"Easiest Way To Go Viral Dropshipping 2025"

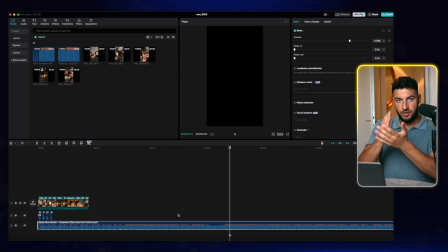248s
So what he did here is after the 3, 2, 1 bang, the beat drop happens.
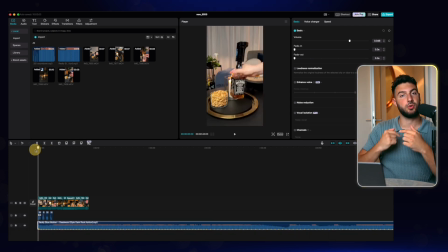252s
However, during the 3, 2, 1 bang, during those few seconds, you can also hear the beat drop about to happen in the song.
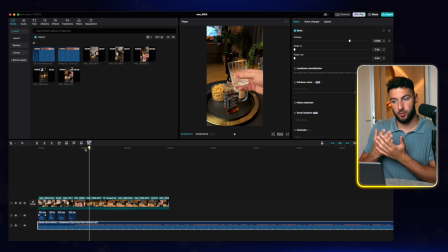261s
So that adds anticipation into the video and just makes people wait longer to see what's going to happen at the beat drop.
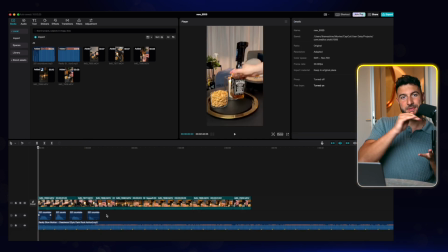267s
After all the fine tuning, what he also does here is he keeps the video aligned with the sound throughout the whole video. Most amateurs just have the hook aligned with the beat drop and that's it.
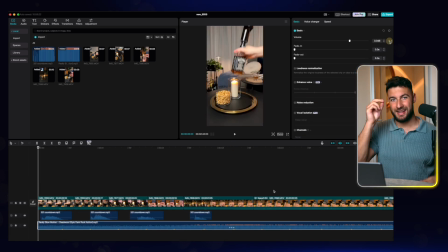280s
But what he did for the entire video is that every visual is aligned perfectly with the sound. And that's just something which makes the video stand out so much more. And that's exactly what gives it that professional feel that you can't seem to achieve.
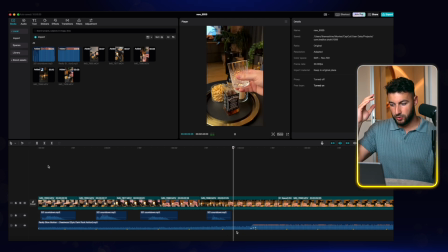294s
But in reality, it's very specific things. It's not some woo-woo thing where you don't understand why this seems crisp and why this is not, this is it. This is exactly the reason for it. And I hope you understand all these things because you need to implement this in your business as well.
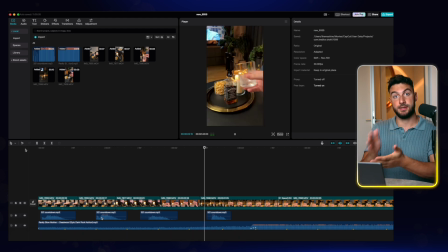308s
If you're being completely honest to yourself, there is a drastic difference in between your videos and this, because you're not doing these things, you're not going the extra mile, you're not putting in that extra effort. And that's something you always need to do. So after you understand what he did to get to that point, let me just play the video one more time so you truly get it.
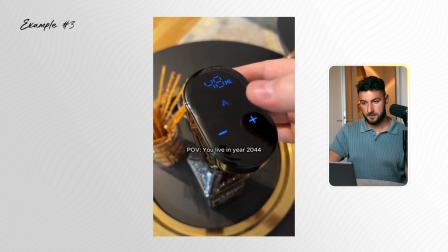325s 3, 2, 1, bang.
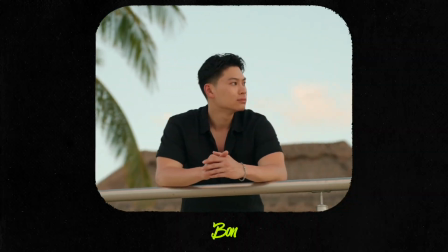334s
Let me show you another client of mine, Bon, who uses this modified sound strategy in his videos also.
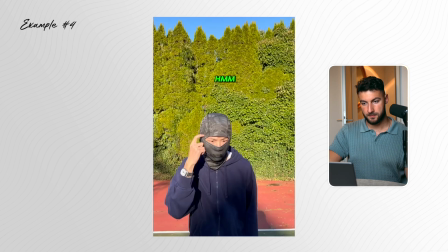341s Is it strong enough to pop a balloon? I'm not sure. Let's find out!
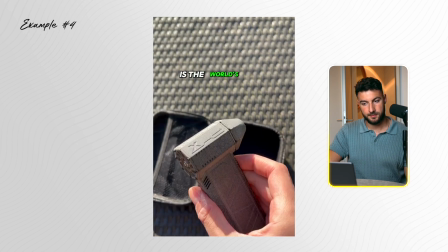346s But first, let me tell you what this is. Our TurboJet X is the world's most powerful handheld blower, and you won't believe how strong it is.
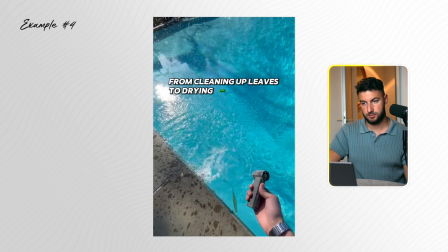354s From cleaning up leaves to drying off your pool, this little buddy can do it all. Now for the moment of truth.
This is something he and all the top students of ours consistently do, and that's what makes them so much money. Bon made over $1.8 million, and these things are just the fundamentals of organic dropshipping. So the way virality generally works is you have to add on small details on top of each other, and that's what makes things go viral. All right, you have a basic video, then you add clean lights, perfect sound design, a little controversy. In the hook, you have a visual hook, a text hook, a sound hook. You also ask a specific question, which raises a bunch of questions in the viewers' minds. They want to listen to the answer, they keep watching. All these small details just add up and then they make you go viral. However, there are so many ridiculously annoying details which I promise you don't know about. Like, I can give you an example here. Did you know that uploading a video from your camera roll onto TikTok can literally just shadow ban you and leave you with 0 views? That's just such a random reason for not going viral, but that's something which can actually happen, and you just have to do it a different way, where you basically record one small clip on TikTok, add your video, and then delete the thing. It's just annoying. And that's why our mentorship program has so much more success than everyone else in the entire organic space. We have dedicated full-time people to figuring this out. People like Sasha, for example, is part of our team. You can have calls with him, you can ask him every question you want. We just have true experts which you can ask every question, and we're just going to tell you why you're not going viral, what to change, how to make things better. We can do the things live with you. You can literally have a one-on-one call with us, share your screen, open up CapCut, and we do it together with you until you actually learn this. On top of this, we will pick products for you. You just present us 30 products, we look over that sheet, and we tell you this product is good, this is bad. We pick the best one. That's an insane competitive advantage. That's why people in our program have so much success.
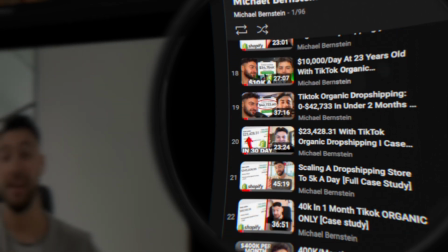481s
At this point, it's literally undeniable that if you just follow our strategy, you will make money. If you are interested in that one-on-one program, you can click the link below, sign up for a free call, and we're just gonna find out if everything is a good fit.